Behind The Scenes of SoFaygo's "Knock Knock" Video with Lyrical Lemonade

SoFaygo Knock Knock video. Tim Burton is my favorite director, film director, and Beetlejuice is one of my favorite movies. So tying a lot of elements and themes from that movie, from set design, wardrobe, characters, and tied it into this video. And I'm excited, man. It's looking crazy. All the shots and just perspectives that we're capturing out of this world.
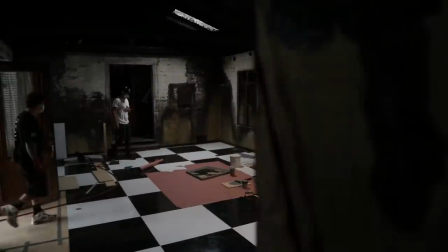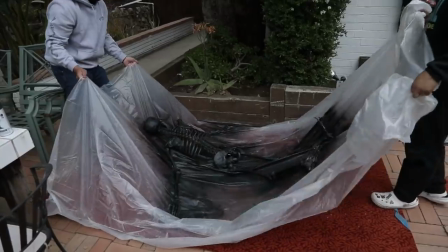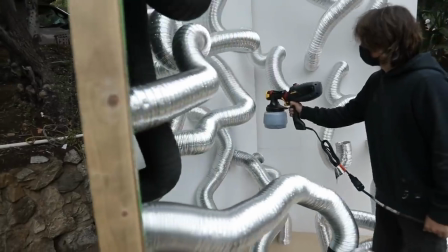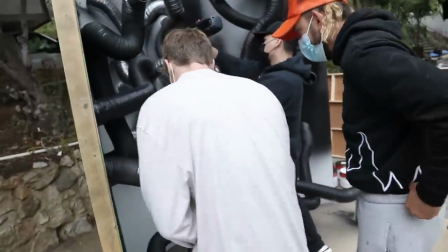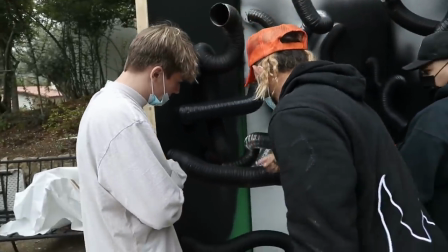Cool. So we can totally do that. Yeah. Some loot, like, very, like, Beetlejuice.
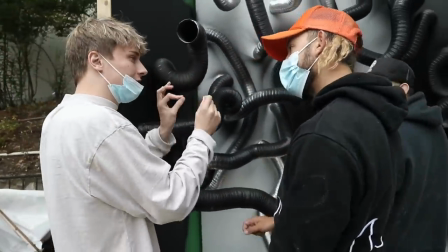Yeah, and maybe on some other ones, maybe we can have a little more fun. Maybe we do a pinstripe as we're song.
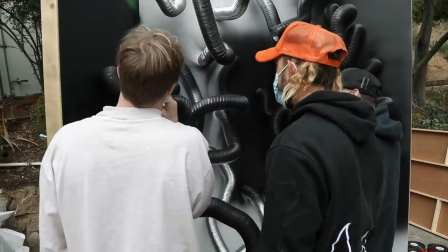Yeah, exactly. But I want contrast. Exactly. That could be cool. Right there. And then a lot of the Beetlejuice vibes, like those worms.
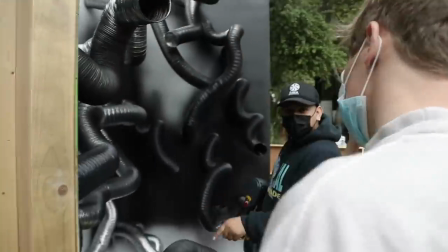Yeah, exactly. Maybe the ones that are more straight, we do that swirl, and maybe the ones that have more of a swirl, we do the straight.
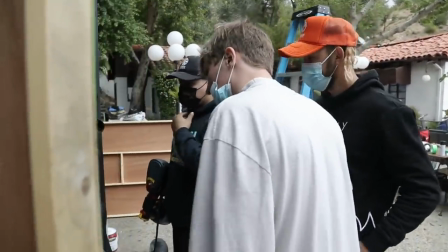Love it. And then we'll kind of find them. All of these can just be.
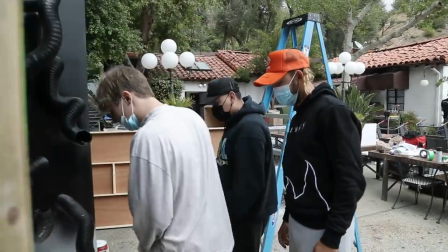They can all move. And we'll just place them in there. It might be a little wet, so I'm not gonna.
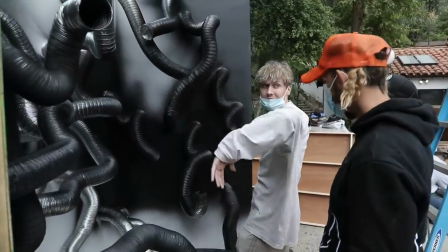So that we can kind of place it around and kind of have them. Yep. You know, submerged and tangled within.
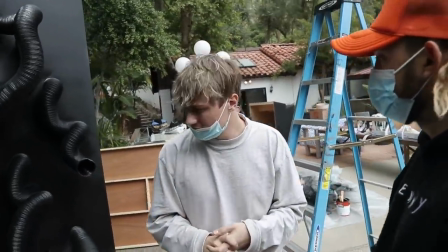We'll have some like extras for sure. Got it. Let's go. Hello, my name is Alan Gonzalez. I'm one of the special effects makeup artists on this music video, and I did this.
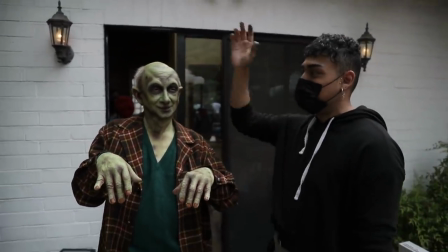Just body paint, airbrush, and he has like a full like eyebrow prosthetic. You guys should check it out.
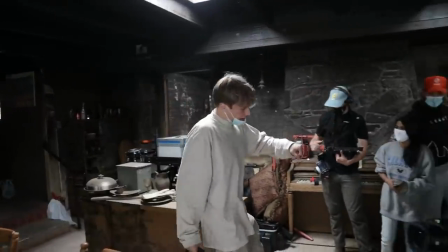Can we just find frame so it's like we don't really have to, you know what I mean?
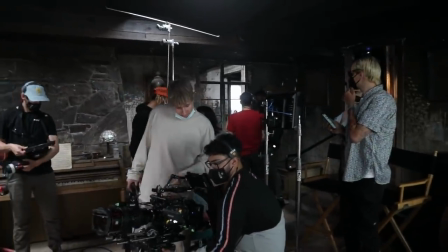So we can just zoom right into it. And I like feeling the table and those flames a little more.
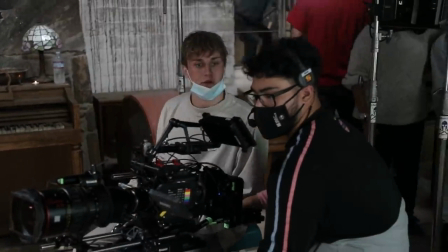I love this straight in. I understand if I can be perfect right here. Your arm with your hand, yep, just like that.
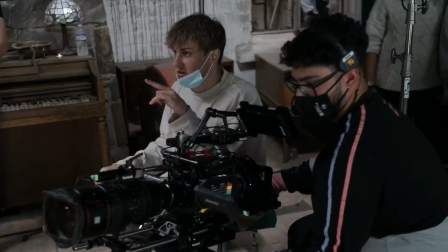Yep. And one, two, three, action. SoFaygo just got here. We're gonna get the staircase scene in, master performance shot to get the day going, feeling good. And then the rest of the day is just boom, boom, boom, on to the next thing. Shooting everything in this one house, and then one or two exterior shots that are just later on that will be set builds. It's gonna be a good one. I'm SoFaygo, and we're behind the scenes for the Knock Knock video. I'm about to get dressed, and we're about to go crazy. In due time,
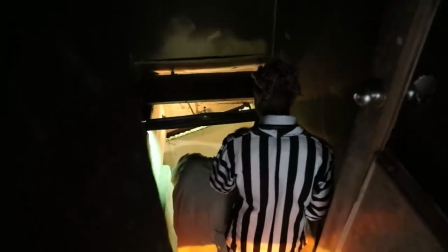right? We can see all the way up the stairs, but I want it to be like really crazy because this damn here looks like we could be looking down the stairs too.
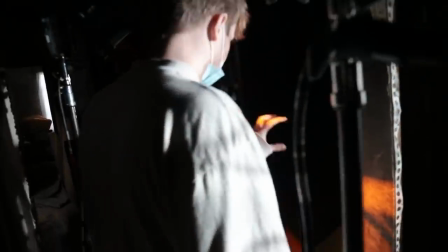Like, you know how abstract it is? Yeah. It's like gravity and shit because it just looks so wide. Wow, because the camera is like a super wide lens.
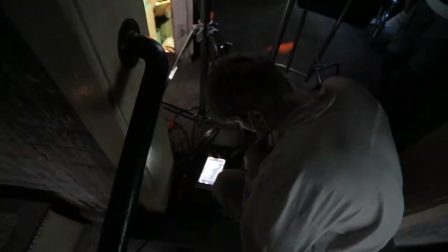Alright, sure.
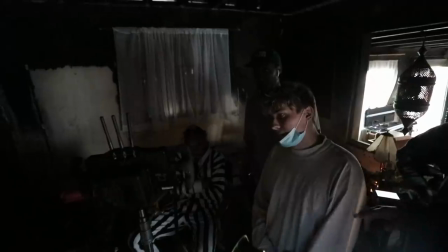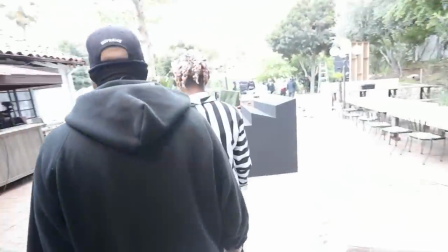Alright. Picture that, and I'm gonna cut to like profile scenes.
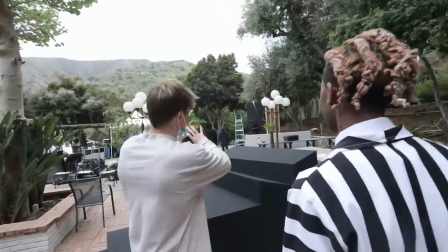We're gonna shoot this at nighttime of just like the silhouette of your body walking up and down these stairs and a green screen, but I'm gonna make it look like the stairs are like 50 feet,
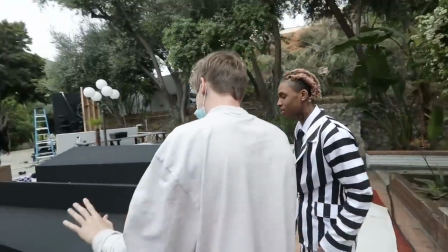you know what I mean? So, cutting back from the stair scene from that to like seeing just your silhouetted body walking down these like jagged stairs, you see what I mean?
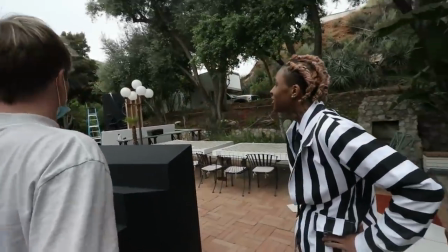Crazy. You look wild, and I don't know if you saw this over here.
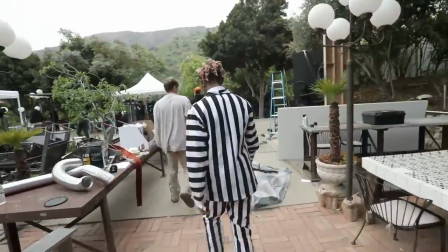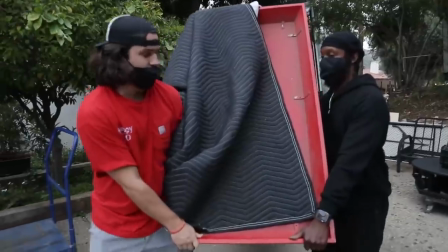You're entangled in all of it. All right. You gonna put it right here?
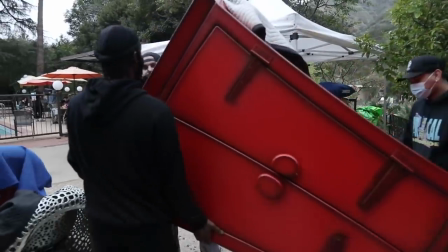Yeah, just set it right.